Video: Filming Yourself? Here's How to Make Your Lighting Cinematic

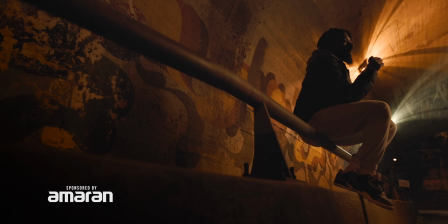Whenever I'm heading to shoot a project for a client, I tend to load up my car with a ton of lighting equipment that I just don't need.
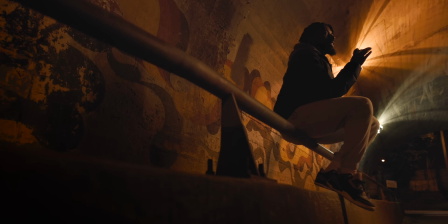C-stands, sandbags, tube lights, cob lights, just so I'm covered on all fronts.
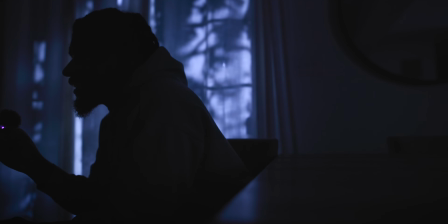But I've noticed this is the easiest way for me to get discouraged. Too many decisions I gotta make, I got too much gear, it's taking me way too long to set up shots.
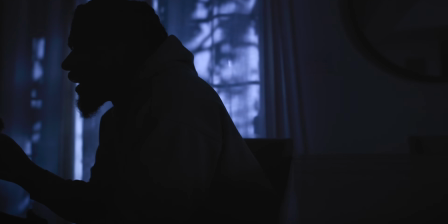It makes me not even want to do anything.
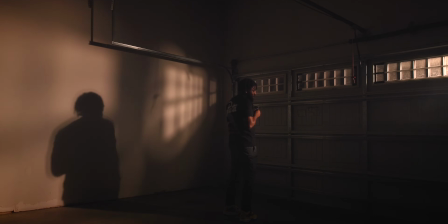Through the process of creating hundreds of YouTube videos, here's everything that I've learned about creating cinematic shots of myself using only one light.
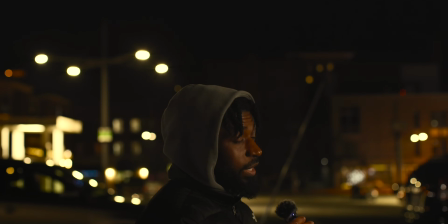It's important to note that these tips will help you a ton regardless of what lights you plan on using, but in this video I'm going to be using YCImaging lights. My typical go-to light when filming myself is a tube light. Here's why. This is the YCImaging PT4C. It's ultra lightweight, the battery is built in so I can use it anywhere, and it's full RGB so I can match it to any light source I'm trying to mimic. Now, I absolutely love tube lights. These are like my favorite right here, but sometimes the spread on the tube light just isn't as wide as I would like it to be. And this is where I might consider going with a cob light. This is the YCImaging 300C. It's also full RGB, has 300 watts of output, so it's extremely bright, and it's a bonus mount light, which means you can put a ton of different modifiers on it to shape the light however you want.
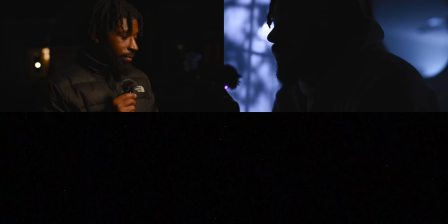If you want to use a big softbox and get soft light, you can do that. If you want to use the Spotlight SC and get very specific with the light spread, you can do that.
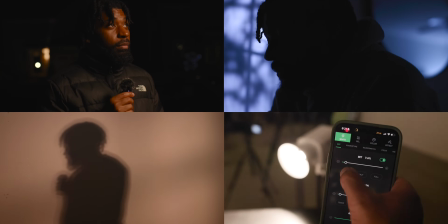If you want a bright hard source of light, you can also do that. Another must for me when choosing a light to film myself is app control.
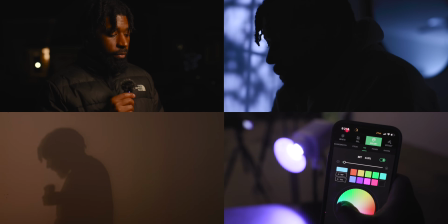I have to be able to adjust the intensity and color from my phone so I'm not running back and forth from the light to the camera to my spot in the scene.
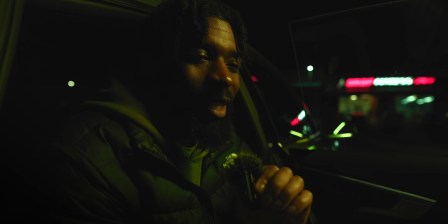After you decide on the light that you're gonna use, you're gonna run into two dilemmas. The first one is, where in the world do I place this light?
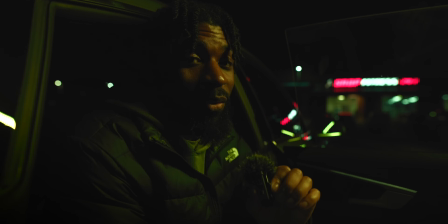And this is really all gonna depend on what type of lighting you're going for. Am I going for realistic lighting or am I going for a stylistic look?
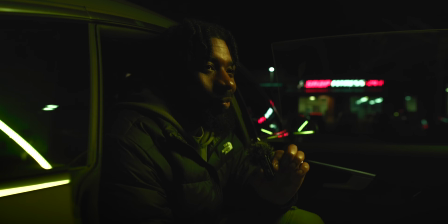The lighting in this shot looks real. Other than the fact that I changed the white balance to a greener tone, the lighting here just comes together.
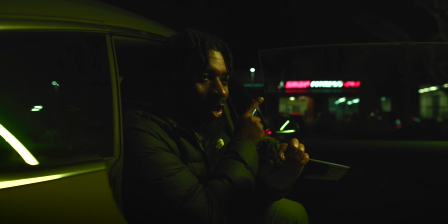We can see we have a street light just off a camera that looks like it's lighting the scene,
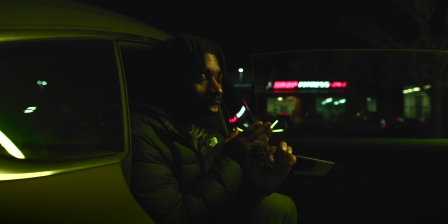but we also have the YCImaging PT4C tube light right off a camera as well, just enhancing this look.
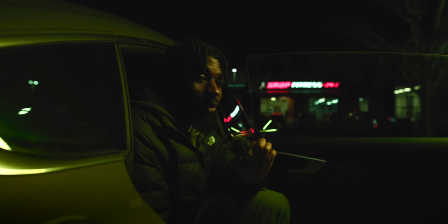This is what we call motivated lighting. It's meant to look real. In this look, this light looks random and out of place, but it still looks cool.
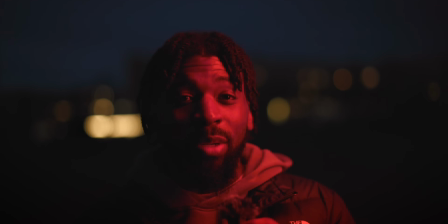This is a stylistic look. Something you probably use on a music video or in a very specific spot in a project. Neither one of these are wrong, but it's just up to you to determine which one you're going for.
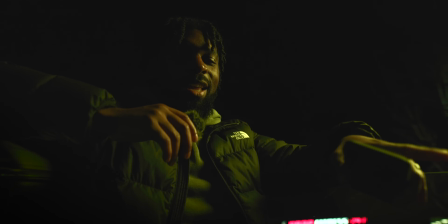For realistic or motivated lighting, you want to place your light from the exact same direction as the practical light that you have in the scene.
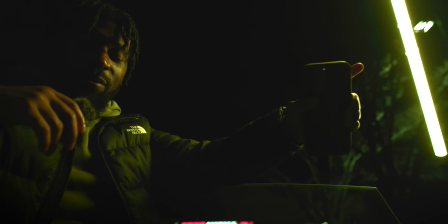So you can see right there, we have a street light, and then in front of that,
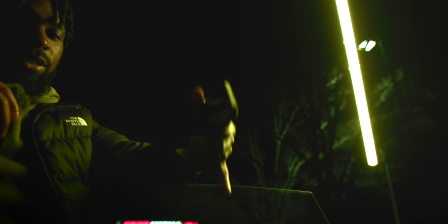we have the YCImaging PT4C, and that's just enhancing the overall light that we have available to us in this scene. Now, I did shift the white balance in this shot to a greener tone, but that's just to give us some contrast and colors to this light sound we have right here with this business in the background.
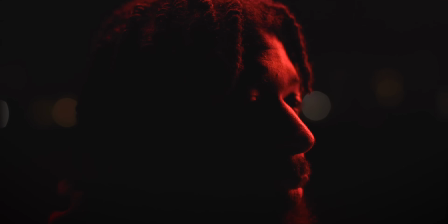With stylistic lighting, you can honestly get as creative as you want, but one thing that'll help you pop is using contrast and colors.
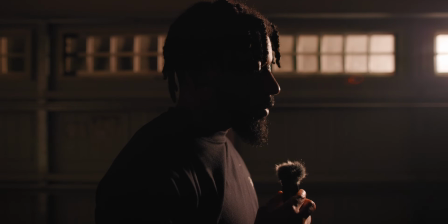Overhead lighting, Rembrandt lighting, and silhouettes are some of my favorite go-tos when it comes to stylistic looks.
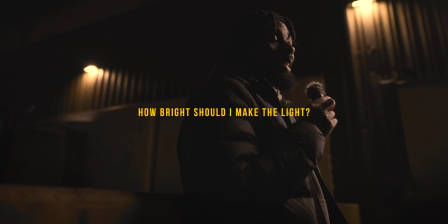The second dilemma you're gonna run into is, how bright should I make this light? And to be completely honest with you, it's really no right or wrong answer to this, but this is how I approach it.
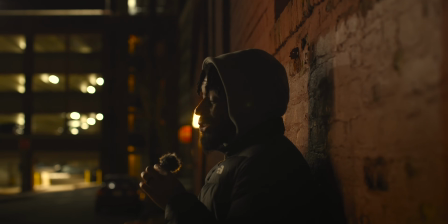When it comes to realistic lighting, the first thing that I always do on my camera is try to expose for the overall image with the available lights only.
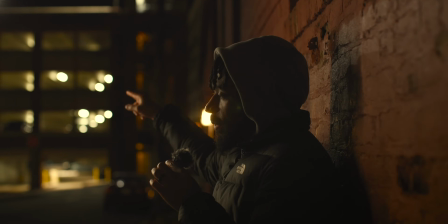So that would be the garage in the background, the lamp next to me.
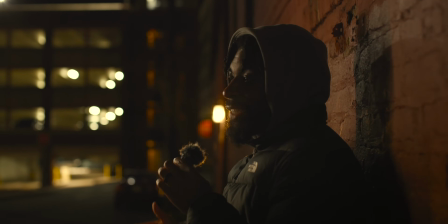Then what I'll do is I'll bring in my artificial light and try to match that exact same color temperature as the available lights and the intensity.
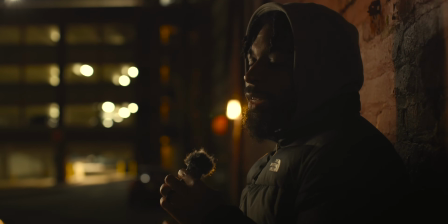That way my artificial light doesn't feel like it's overpowering the scene, and it still feels real. For stylistic lighting, it's really all about the look that you're going for.
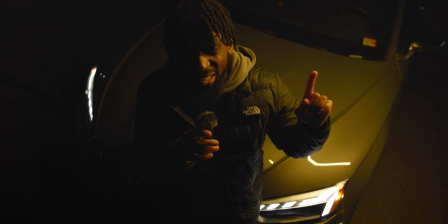If you want a more contrasty look, you might want to boost your key light up way high and expose for that.
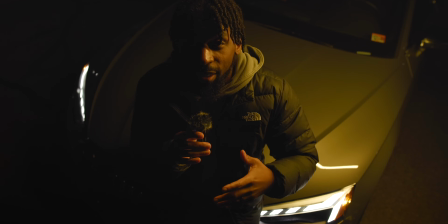That way, all the elements around your frame will be dark. And on the opposite side of it, if you want a nice, smoother roll off and a softer overall image,
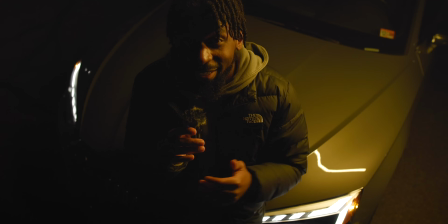you might want to boost your ISO way up and then add in your light at a lower intensity. It's all about experimenting.
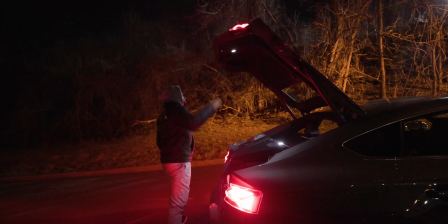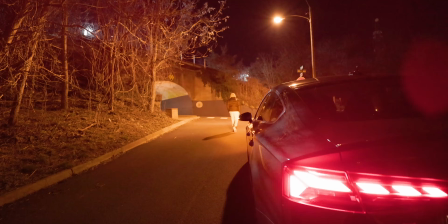Back 25,000 ISO. It probably looks terrible, but y'all noticed the behind the scenes, so it don't matter.